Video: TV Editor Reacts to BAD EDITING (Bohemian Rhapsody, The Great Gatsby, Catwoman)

Oh, well, I will tell Yeah, this ADR is trash. Now there are plenty of movies where mouths don't match words. If you're ever wondering why, it's either they chose audio from a different take or they did ADR.
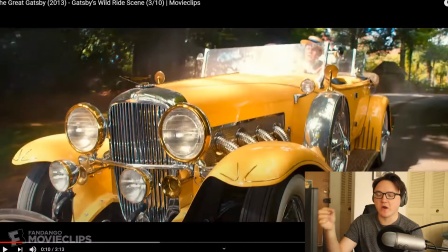(4:20)
But right here in the shot where it's a little bit farther away, his mouth is a little bit obscured by the sun. So they do that on purpose because they don't want you to be reading his lips, but it clearly doesn't match.
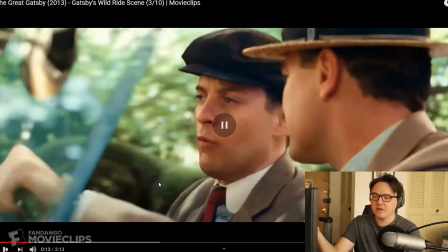(4:32) Here, a pack of lies, I guarantee. You've heard the story.
Oh, Yeah, he's clearly saying a different part of the line there, which isn't honestly a huge problem. If you were just watching this movie, just in a theater or at home and not nitpicking and analyzing it like I am,
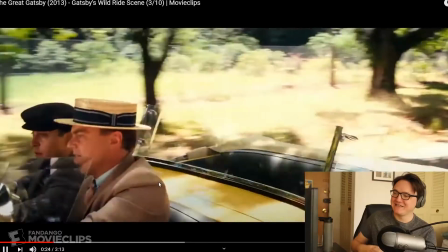(4:46)
you would never notice that in a million years. I was brought up in America but educated at Oxford because all my...
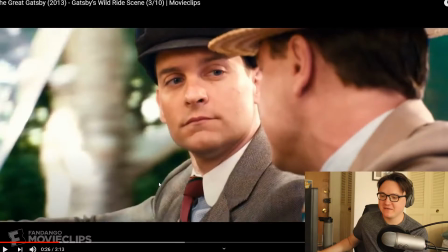(4:51)
Ooh, that was a little bit worse. Let me go back and look at that again. What does he say here?
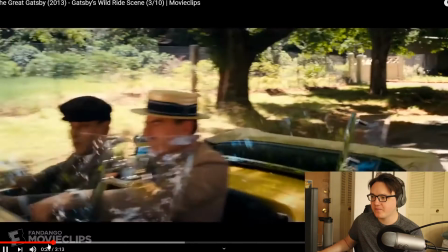(4:56)
I was brought up in America, but watch his mouth. I was brought up in America, but educated. He doesn't say anything.
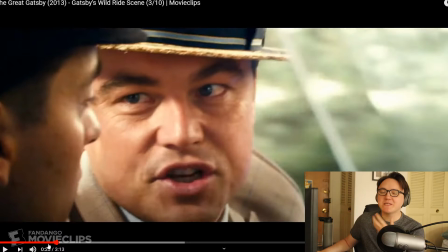(5:01)
His mouth is just, like, that's a little bit messier. If he was saying something else, it's a little bit easier to kind of distract from. But yeah, no, I don't think that's intentional at all.
In Oxford, because all my ancestors have been educated there for many years.
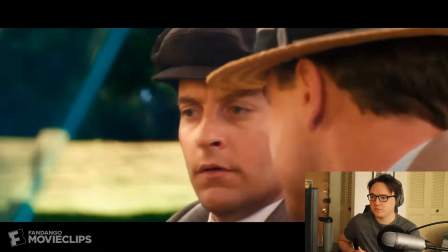(5:14) You see, it's a family tradition. The way he spoke. No wonder people thought he was lying.
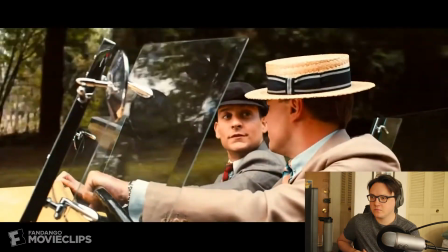(5:19) After my family died, I ran into a great deal of money. After that, I lived like a young prince in all the capitals of Europe.
Wow, all of these faraway shots. It's just, I mean, obviously it's all ADR. Obviously he's not actually there. And the ADR is not done well. Not because of Leonardo DiCaprio, but clearly there was something wrong with the direction or something happened to the actual audio file where they couldn't do what they needed to do to it to make it actually sound like he was in the car. But it really sounds like they didn't try. It really feels like they were probably in a predicament where they could either make it sound clean or make it sound real, but I don't know. I don't think this sounds good. It just sounds like he's doing voiceover. Like, when you hear Tobey Maguire's voiceover that's in his head, there's no difference in audio quality or, like, environment or anything or, yeah, or reverb or... There's no effects on it at all. I mean, obviously there's effects on it to clean it up, but, like, my point is, between Toby's audio and Leo's audio, there's no difference, and there should be. Clearly, both of these were added in post, and you shouldn't be able to tell that Leo's was, and it's really messy that they didn't try harder on that.
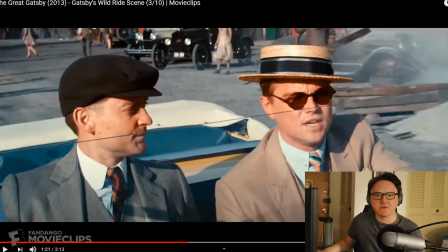(6:30)
And to be honest, I don't have a problem with a lot of this in terms of, like, the cuts or anything. It's supposed to feel chaotic. That feels very much like a creative choice, because this scene is, you know, you're getting more and more into Gatsby as a character.
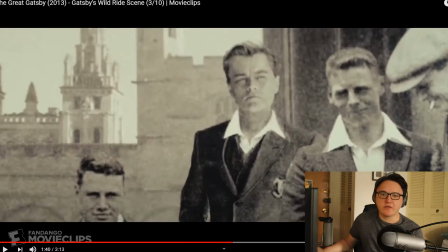(6:43)
The scene's literally called Gatsby's Wild Ride. There's some weird things in it, like this old picture doesn't look real.
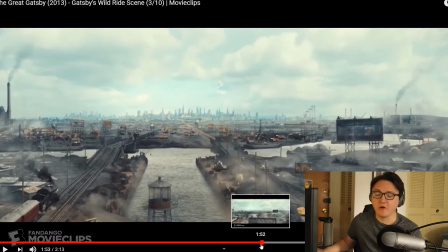(6:49)
And I know a lot of this movie is, it's very colorful. I know that Baz Luhrmann wanted a lot of this to feel very, like, extra, I guess.
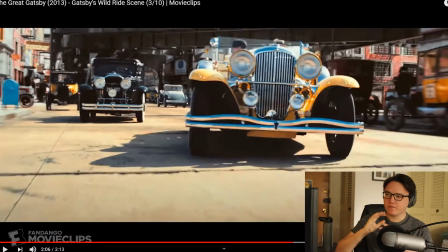(6:57)
See, and that's just kind of what bothers me, is that, like, this looks very pretty. Like, this shot especially that I'm looking at right here looks very pretty, even though I'm pretty sure that's a CGI forehead on Toby there.
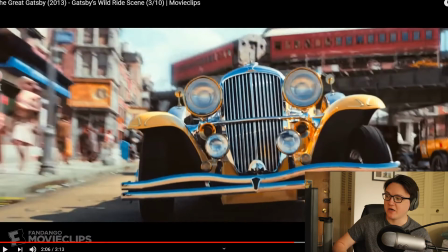(7:07)
I'm pretty sure they're both CGI in that. 100%. I'm pretty sure this entire shot is a composite. But I don't take issue with a VFX shot being a VFX shot.
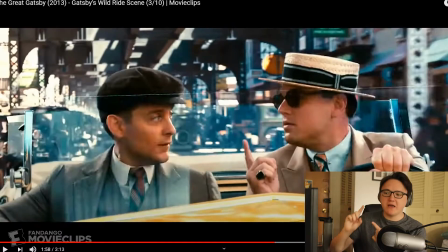(7:15)
What I take issue with are shots like this one, where you're combining your bad ADR, your not great color matching, like they don't look like they're really flush with the background at all, and there's really no light from the rest of it on them.
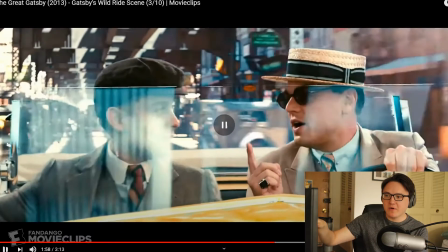(7:31)
Like, all the light's bouncing on the car, but none of the light is bouncing on them at all.
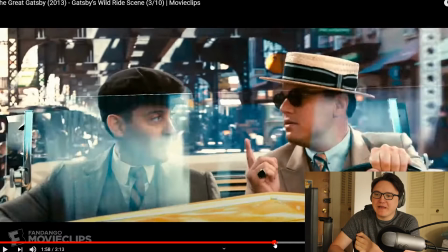(7:35)
And the green screen isn't good here either. Like, they don't look, it's just nothing about this shot is good.
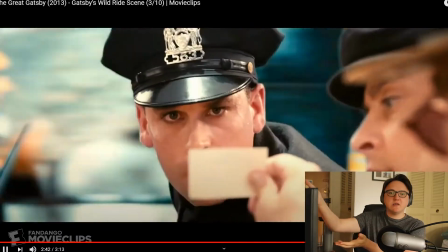(7:43)
And there are very few things that are good about this scene. Like, does this look real to you? Does this look like people are driving? Like, and that's where things get a little bit messy when you're trying to break down editing like this, because is it just bad editing and bad direction, or were a lot of these actually creative decisions that they wanted to be in their movie? And when it comes to things like the colors and Toby's voiceover and a lot of the CG and VFX builds, yeah, obviously a lot of that was intentional and creative.